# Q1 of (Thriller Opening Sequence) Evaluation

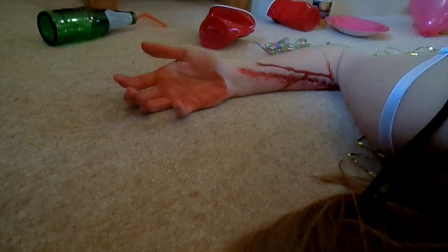(4:02)
The way it develops more through our makeup, this makes it look more realistic, but also more conforming with the subgenre horror, with excessive of blood and injury.
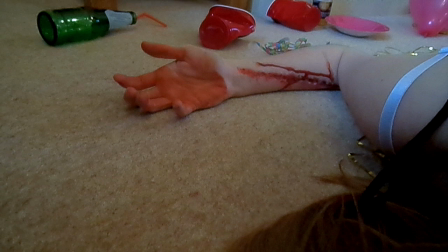(4:15)
As well as this, the fact that the dead body is actually found and you don't see the killing, it's not as gruesome, so this does develops more and also makes it seem a little bit less
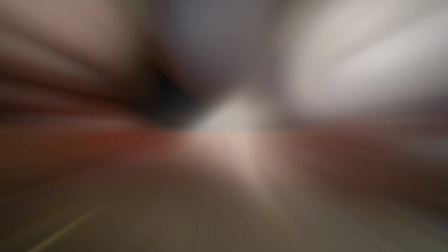(4:31)
horror-like.
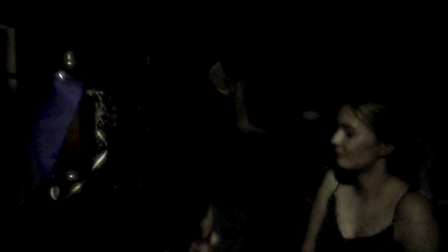(4:34)
Also, the way that we've got conforming factors is through the black of the costumes of both the victim and the protagonist.
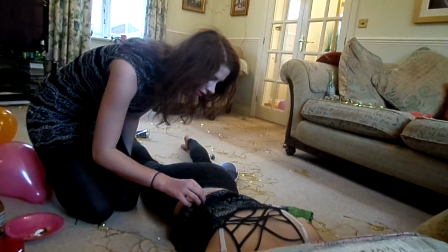(4:42)
This suggests again death, and also a little bit of a link to the V effect, the Verfremdungs effect,
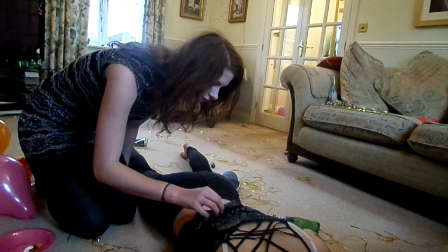(4:49)
in the way that the female protagonist has a black and white, So it suggests that though the white part suggests purity, but also the black suggests that her involvement is questionable. And the victim's costume is inconspicuous, which makes the audience question, why has she been killed herself?
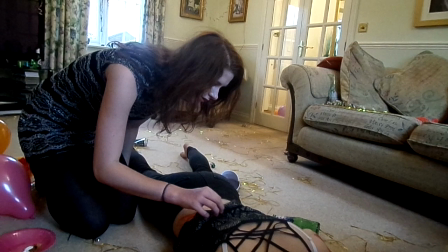(5:07)
She's not, through the flashbacks, the audience believe that she's not a vital character. So this is how it conforms to more media. We've also think that our conforming and developing comes through the use of light,
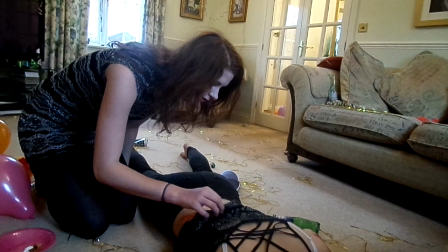(5:20)
and we think we've used it effectively through the use of contrast in shadows and bright light, as it could represent the clashing of good and evil. We've also, in flashbacks, included the hazy effects when the protagonist wakes up,
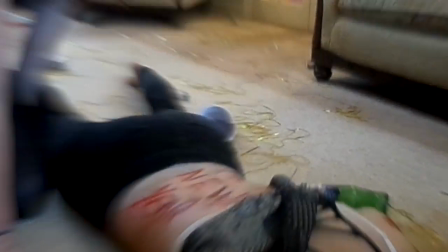(5:33)
and then when we see the dead body, it's in a grayscale to show the real contrast.
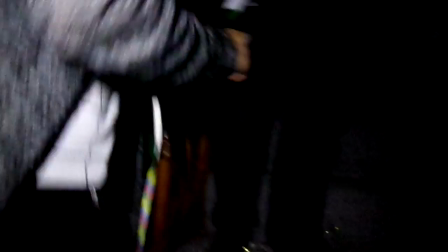(5:40)
They've also been used to create tension and suspense,
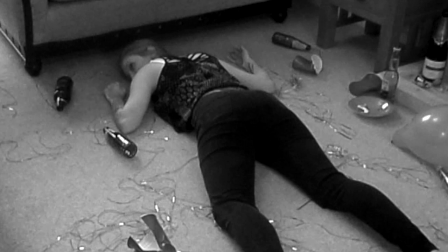(5:45)
whilst the grey image suggests decay, but also develops more horror genre, as this is our subgenre. Flashbacks and flashing lights also develop to create wild and reckless impression and make the audience feel dazed and if they themselves are in the party.
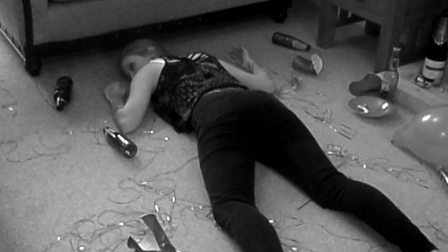(6:01)
This then develops it as it goes into more of a horror genre. Also, we think we've used music effectively as it conforms as well, as it's used really heavily to create suspense and tension, as this is part of the thriller genre. We've used lots of sound effects, especially the heartbeat, as we want to create loads of tension and show how
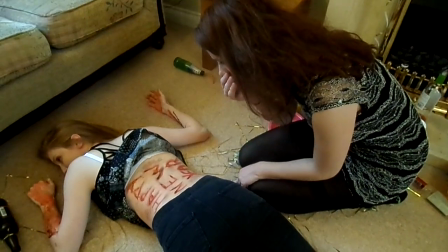(6:24)
it's really intense as the heartbeat gets quicker and quicker.
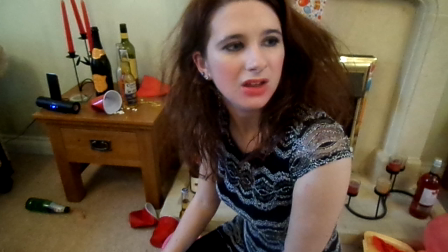(6:28)
You can see how much anxiety there is, and we want the audience to feel this as well, which could also link into the subgenre of horror. Also, we like the contrast in sound, and we've used really loud sounds for the flashbacks to show how wild and crazy it is,
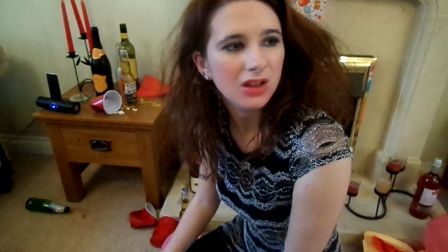(6:46)
and then really quiet in the morning to show how drained she is and how suddenly it's really unexpected, the big situation of a dead body. And then we've used the whole aura of mystery and the unknown right at the end, because when you hear the slam of the door, another sound effect which we think conforms.
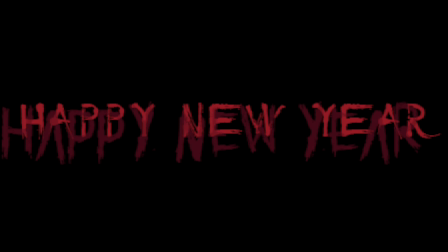(7:05)
It really makes the audience question what's happening, who's done it. It really brings lots of questions. And we think this conforms as well, as though it also does develop as it goes into the mystery sort of side of genre.
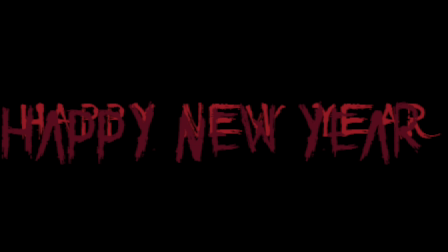(7:20)
And then also we think the cliffhanger of the slamming of the door develops it as it is once again the subgenre of mystery.